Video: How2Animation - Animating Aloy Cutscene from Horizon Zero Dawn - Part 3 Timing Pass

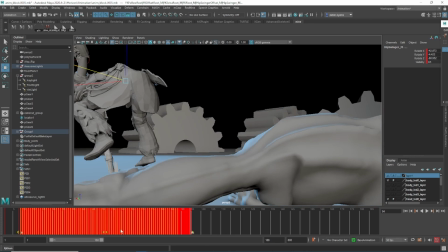(4:09)
Between here and here is the anticipation, so I'm going to give that quite a few frames. Okay, and then I want him to stamp down pretty quick, maybe just over 3 or 4 frames.
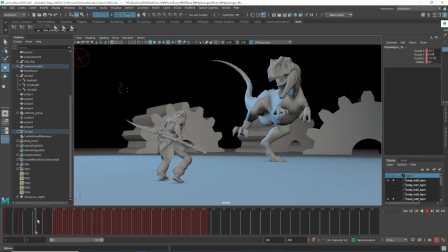(4:24)
Now it's going to look a bit floaty at first, but that's fine. I just want to get a general kind of sense of the timing.
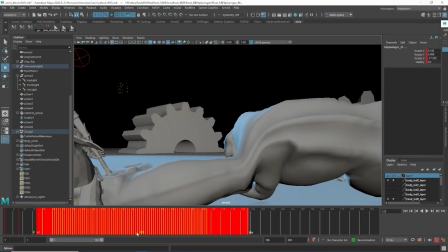(4:31)
Okay, I can already tell that that's going to look crazy because he's up on that one leg.
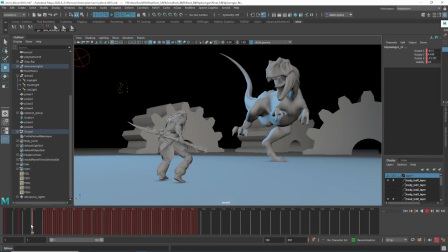(4:36)
I don't want him to look like a ballerina, so he's going to be able to stand on that leg for a little while.
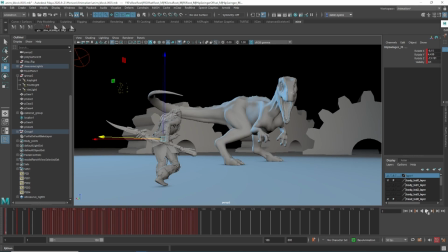(4:45)
So it might be something a bit more like that. Okay, that feels a bit better.
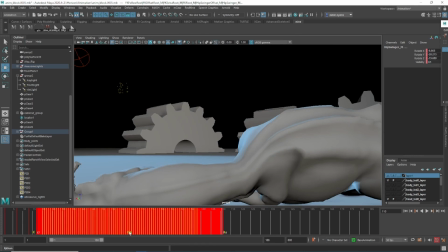(4:50)
And then I want the stamp down to feel a tiny bit quicker as well. Cool.
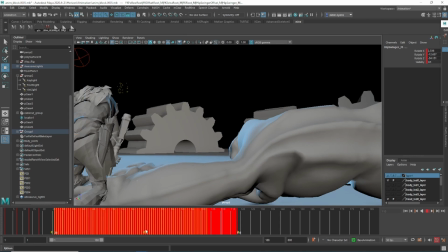(4:59)
Okay, he's then held here, so this bit here, I can just, it's ambient movement, but it's a bit of a face-off between the two of them, so
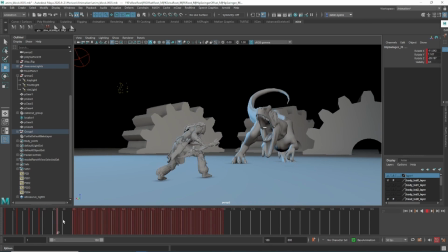(5:11)
you notice that she is looking very kind of floaty, like her timings are off. I'm not too concerned about that. Obviously I'll go back and kind of retime certain bits for her, but I'm always looking for who's doing the primary movement. Like her, she's just doing a step forward, that's nice and easy to retime. He is a little bit more involved.
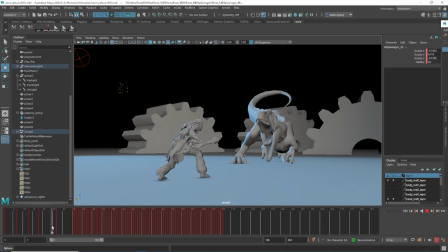(5:30)
So there's only a certain amount you can kind of do when timing both characters at the same time. But I'm mostly looking at him for this section here. Okay, so we've got this raw, we've then got him anticipating back, so again,
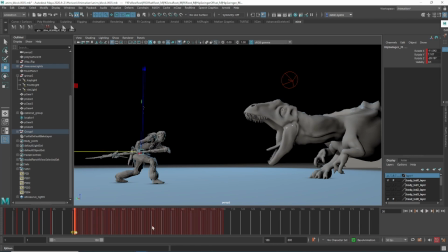(5:48)
from here to here, that's a holding pose, so I'll just stretch this out. I want the face off to be, you know, long enough just to get a roar in, and I can add, you know,
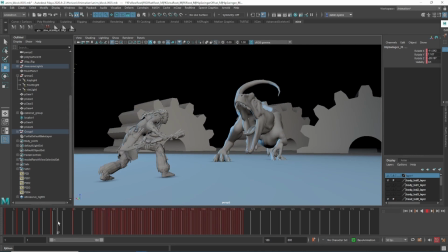(5:59)
loads of little details here as he's roaring, you know, some kind of shaking as they're kind of
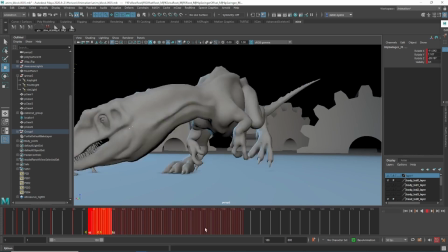(6:06)
facing off. I can give that a tiny bit more room.
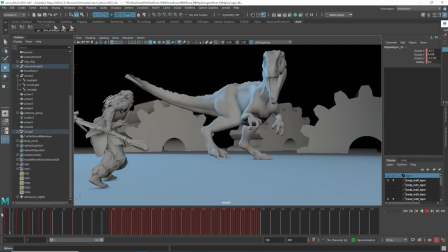(6:14)
What I'm thinking is the audience as well. Like, it's not much of a lead-in, you know.
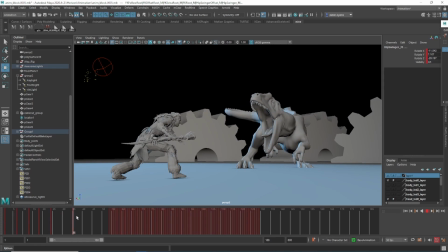(6:22)
And if you're watching this for the first time, it's like you got this quick movement into a roar. I'm just going to hold it there for a bit, just to give the audience, okay, this is what's going on. They're facing off, and then it's on during this part. So anticipate back. Okay, so I don't want that to feel too slow.
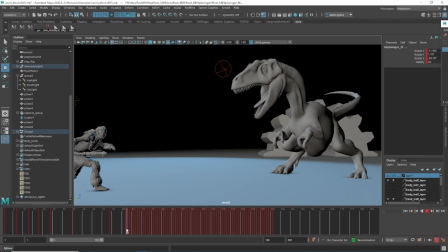(6:42)
He's going to come back pretty quick, but you can see between here and here I've left almost like a holding pose that I can really stretch out. So I might make this coming back to the anticipation a bit quicker. Comes back, hold, hold, hold, builds up energy, lurches forward.
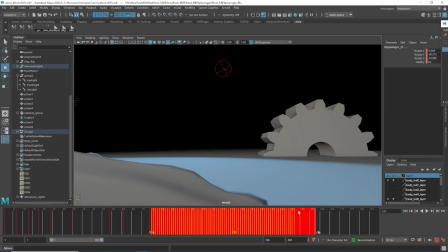(7:01)
And this is what I'm talking about, texture and timing. You want slow, fast, you know, you want that kind of texture. You don't want everything to feel the same kind of rhythm, you know. You want that interesting kind of feel to it.
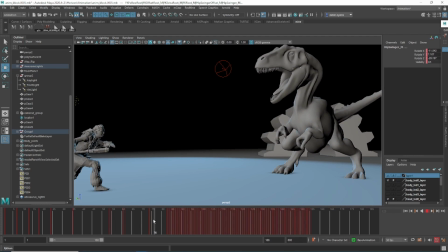(7:15)
So it comes forward, bit of an ease in here, comes forward.
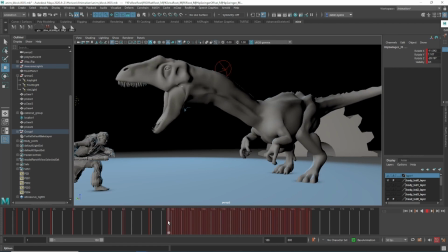(7:19)
Again, he's a big guy, so I need to make sure I'm not animating this like a little dinosaur.
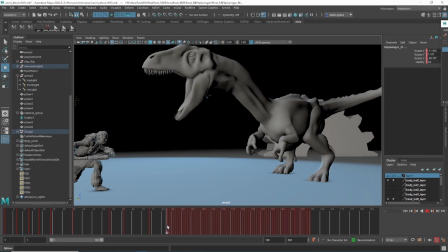(7:25)
He's still going to take a bit of effort there to move. But once he does, you know, he's going to come forward relatively quick for the snap.
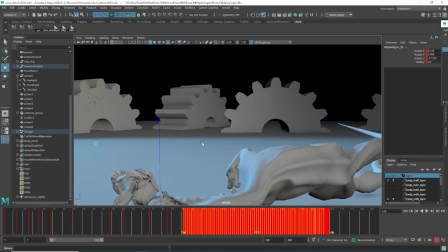(7:36)
Let me just get the camera around here so you can see what's going on.
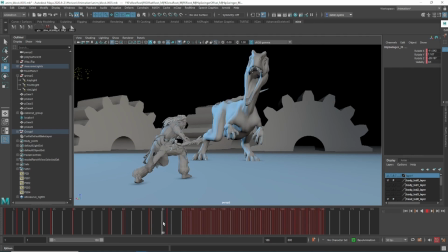(7:43)
So it comes back and anticipates, comes through. It's going to knock a frame off that, so it's a tiny bit quicker.
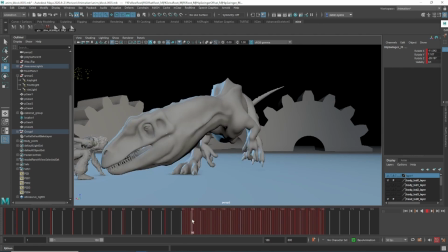(7:50)
Otherwise, I want her to feel like that this could have got her.
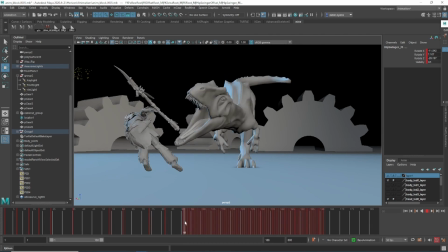(7:53)
And if it's too slow, it's going to be, it'll just look silly, because it's like, why didn't you jump out of the way sooner?
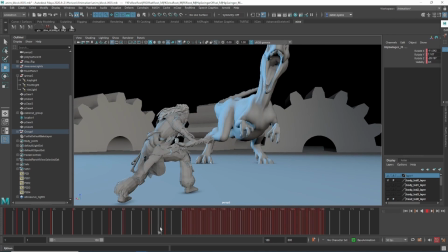(8:02)
Alright, so I need to start concentrating a bit more on her timing here, because obviously she has got a jump, so that her anticipation works quite well there.
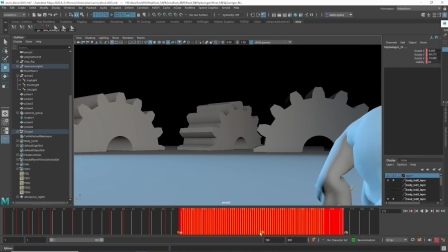(8:10)
But then you see here, it's starting to feel a bit slow, so I'm just going to bring that back.